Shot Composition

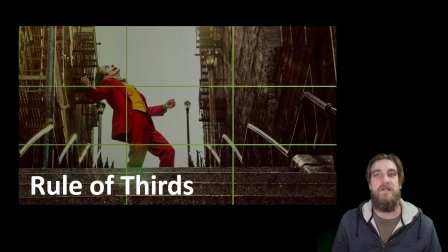I'm thinking of filmmakers like Wes Anderson and Stanley Kubrick that ground a lot of their efforts in this symmetry, right? That feels sort of balanced. And maybe that's contradictory to what's going on in the film, but it's still, it feels good to the audience.
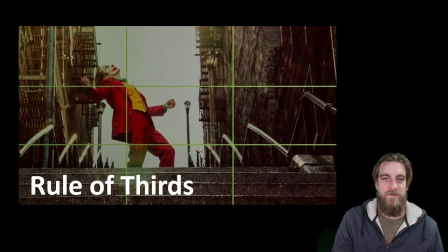But also, as this example from the stairway scene in the Joker film, we're using the rule of thirds here to sort of draw our eye in a specific direction, and potentially there's like a primary location, and then there's this implied movement, or like our eye begins here and moves there.
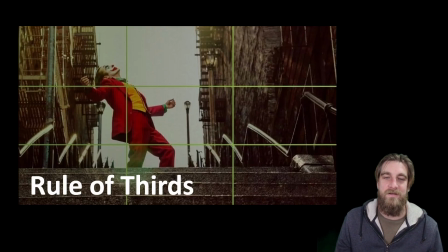Using the rule of thirds to your advantage can be an easy way to, again, engage and immerse your audience in whatever it is that you've been filming.
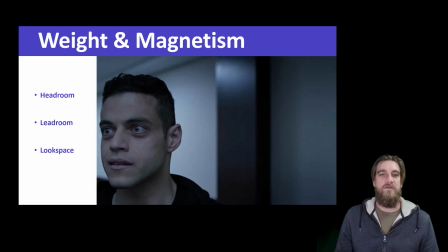Another important thing to think about is weight and magnetism. So headroom, meaning the amount of space between your head and the top of the screen. Lead room, as in, well, I'm potentially moving in this direction, so there's this implied movement. So you need to give space for that.
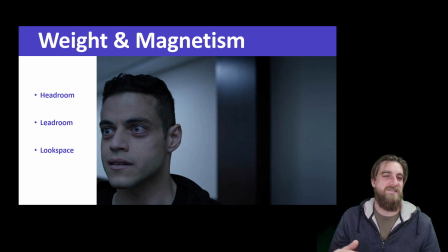And then look space too, even if the subject isn't moving, maybe it's a seated interview and people are looking at each other from across a table. And one shot of one subject needs to have the amount of space so that we can feel like they're looking at the person that's across from them.
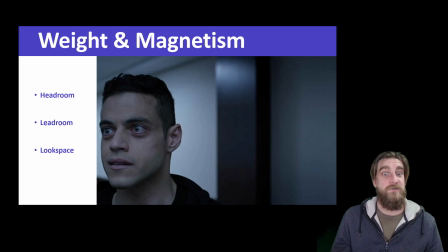Now we can use those things in creative ways and contradictory ways also. The example that I've got here, this image from a television show called Mr. Robot, is all about this dystopian future, and there's a lot of paranoia, and people are always looking over their shoulder, and they feel very isolated and alone.
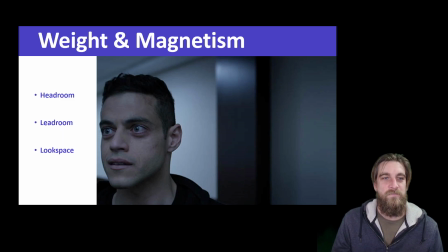So a lot of the shots in these sequences use this look space and this lead room that is very limited, right? We have all the blank space on the opposite side of the image where we wouldn't necessarily expect it. Typically, we see it the other way around, where there's a lot of empty space in the direction that the subject is looking.
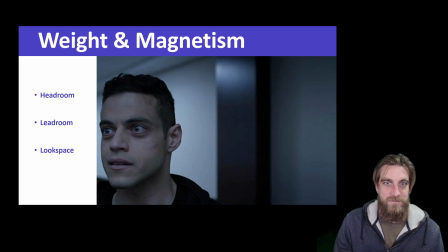But this makes this is sort of like an alternative to go against the grain and what we are used to as an audience. So it's sort of unsettling, and it works very well to reinforce the idea of what's going on in the storyline.
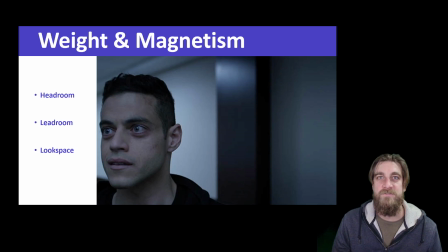So how can we use weight and magnetism and the rule of thirds to really emphasize or reinforce a mood or emotion, what's happening on screen, to immerse our audience? All those types of things are going to come into play when deciding exactly how you're going to shoot, what the shot composition is going to look like.
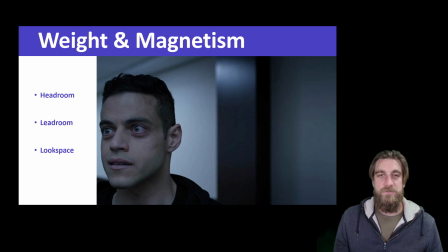And I would encourage you to try all sorts of different things, right?
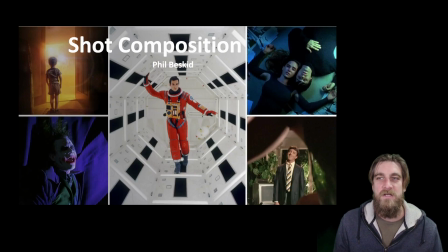Experiment with this and just see where it takes you. You're always better off to have lots of different options than not enough. So just a real quick overview of shot composition and how it's going to, really play an important role in creating your own video content.